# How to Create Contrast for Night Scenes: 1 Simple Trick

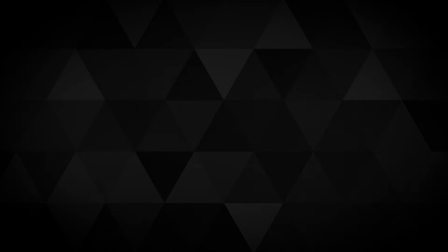0:00 Hello ladies and gentlemen, my name is Nick and welcome to Storyteller.
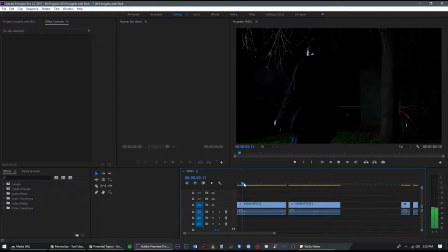0:07 Today what I'm going over is a little bit of film stuff. I did a little impulse spur of the moment shoot just out in my front yard. So I'm going to show you what I learned the other day. Here we go.
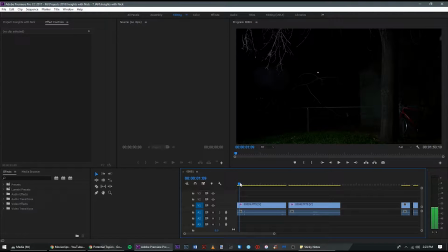0:22 What we have here is a wide shot, about 25 millimeters, in the backyard. Right here, I've got a softbox set up a good distance away, about 10 feet, shining in this direction.
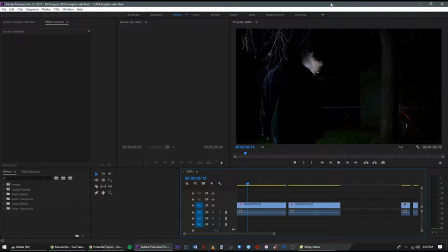0:38 And then there's an overhead light under the porch that was set up there automatically. Okay, I've added a little bit of color correction to this with film convert, just to darken things and kind of set the mood a little bit more. Unfortunately, I did like this detail, but it was lost with the added color correction.
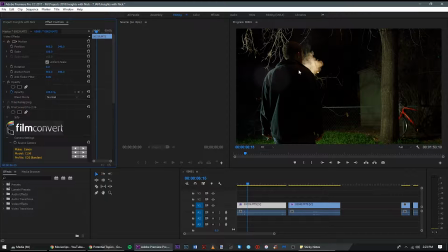0:57 But that's life. What can you do? So what I learned was, well, let me show you. Since we lose that detail,
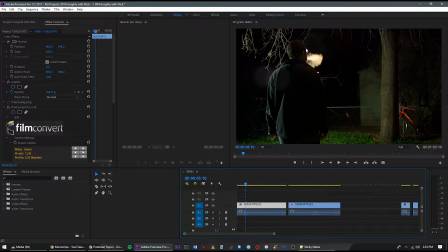1:10 as it is here, you're able to see a somewhat well-defined edge here of me, which is good. You want your character usually to stand out from the background, but unfortunately in this situation, when that happens, now it's just a blob blending in with another blob, which is not what I wanted.
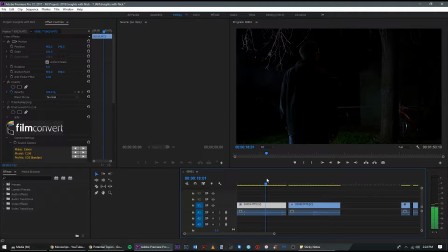1:30 But I learned something interesting, and you can actually see it right here. Okay, so you have a non-well-defined edge,
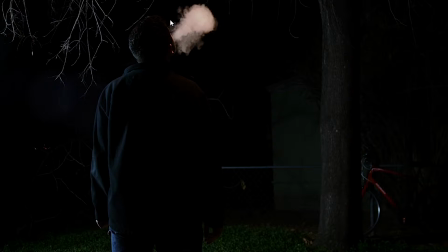1:40 but as soon as you have something that to contrast against, such as some atmosphere, in this case it happens to be cigar smoke, but it could be a fog machine coming in from over here or anything really,
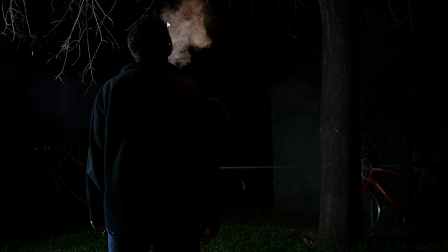1:54 you immediately define your subject really well. It's really beautiful. Now imagine if that was, all across here. It would look quite nice.
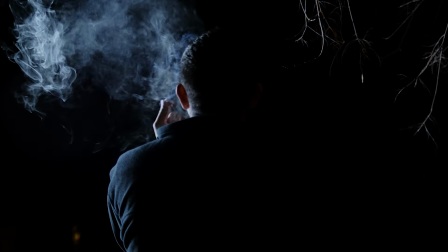2:09 So, and I also have a tighter shot here, which is I think a better demonstration probably.
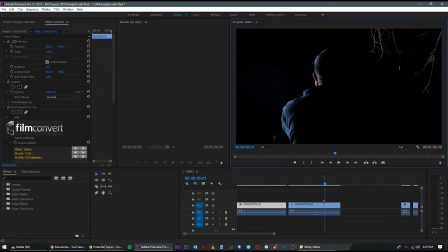2:16 We'll look without color correction. Okay, there's some definition here because of the overhead light, but it goes away as soon as I darken things. So check it out. Right, you got some nice definition that shows up there, right there.
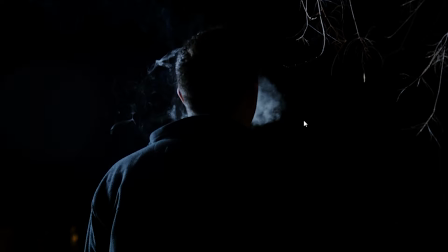2:37 Now, I realized you don't necessarily have to use light directly on your subject to define the subject, because as long as there is something that is lit, I mean, normally you might have, okay, well, we create separation by lighting the wall and past them or what have you, but in this case, there's nothing to light really.
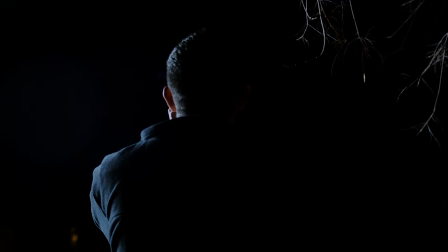2:59 But another thing you could do is you could have a silhouette and just define them by providing atmosphere, and the atmosphere is lit by your key light. So I'm going to provide an example.
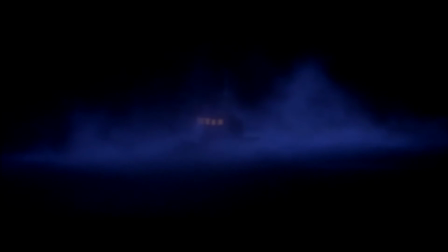3:11 I found it surprisingly hard to find a good example, even though I was pretty sure I had seen this effect before.
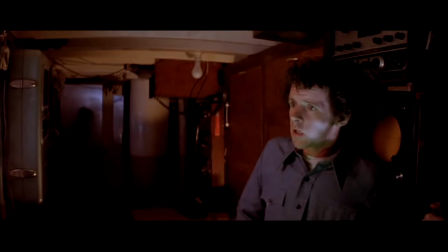3:17 So we've got John Carpenter's The Fog,
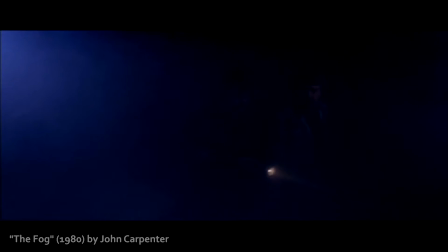3:19 and they use this effect very well in that they don't directly backlight their characters.
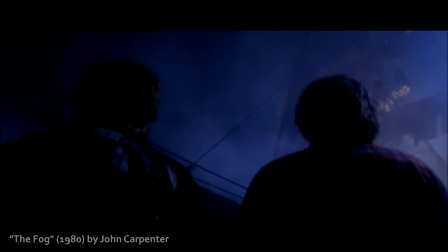3:27 Instead, they use the fog to contrast them and provide really nice atmosphere and a lot of depth.
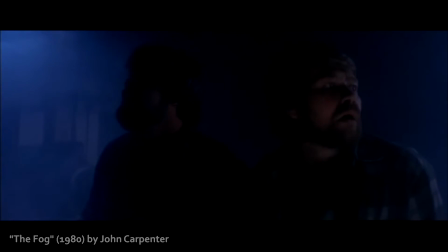3:35 Obviously, you don't have to be this extreme with the effect, and you probably can't afford to fog up a whole area like this, but you can use it on a smaller scale, like we're about to see. This is done to really good effect. They could have just shined a backlight directly on this actor, but instead, they have a light that only periodically comes through into this fog, which is really nice.
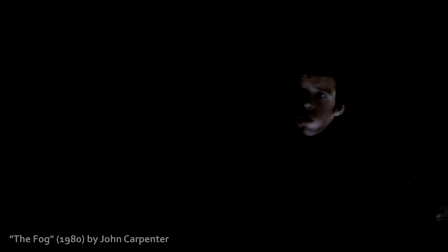3:59 And then of course the baddie gets the unsuspecting sailor. And that's it, folks.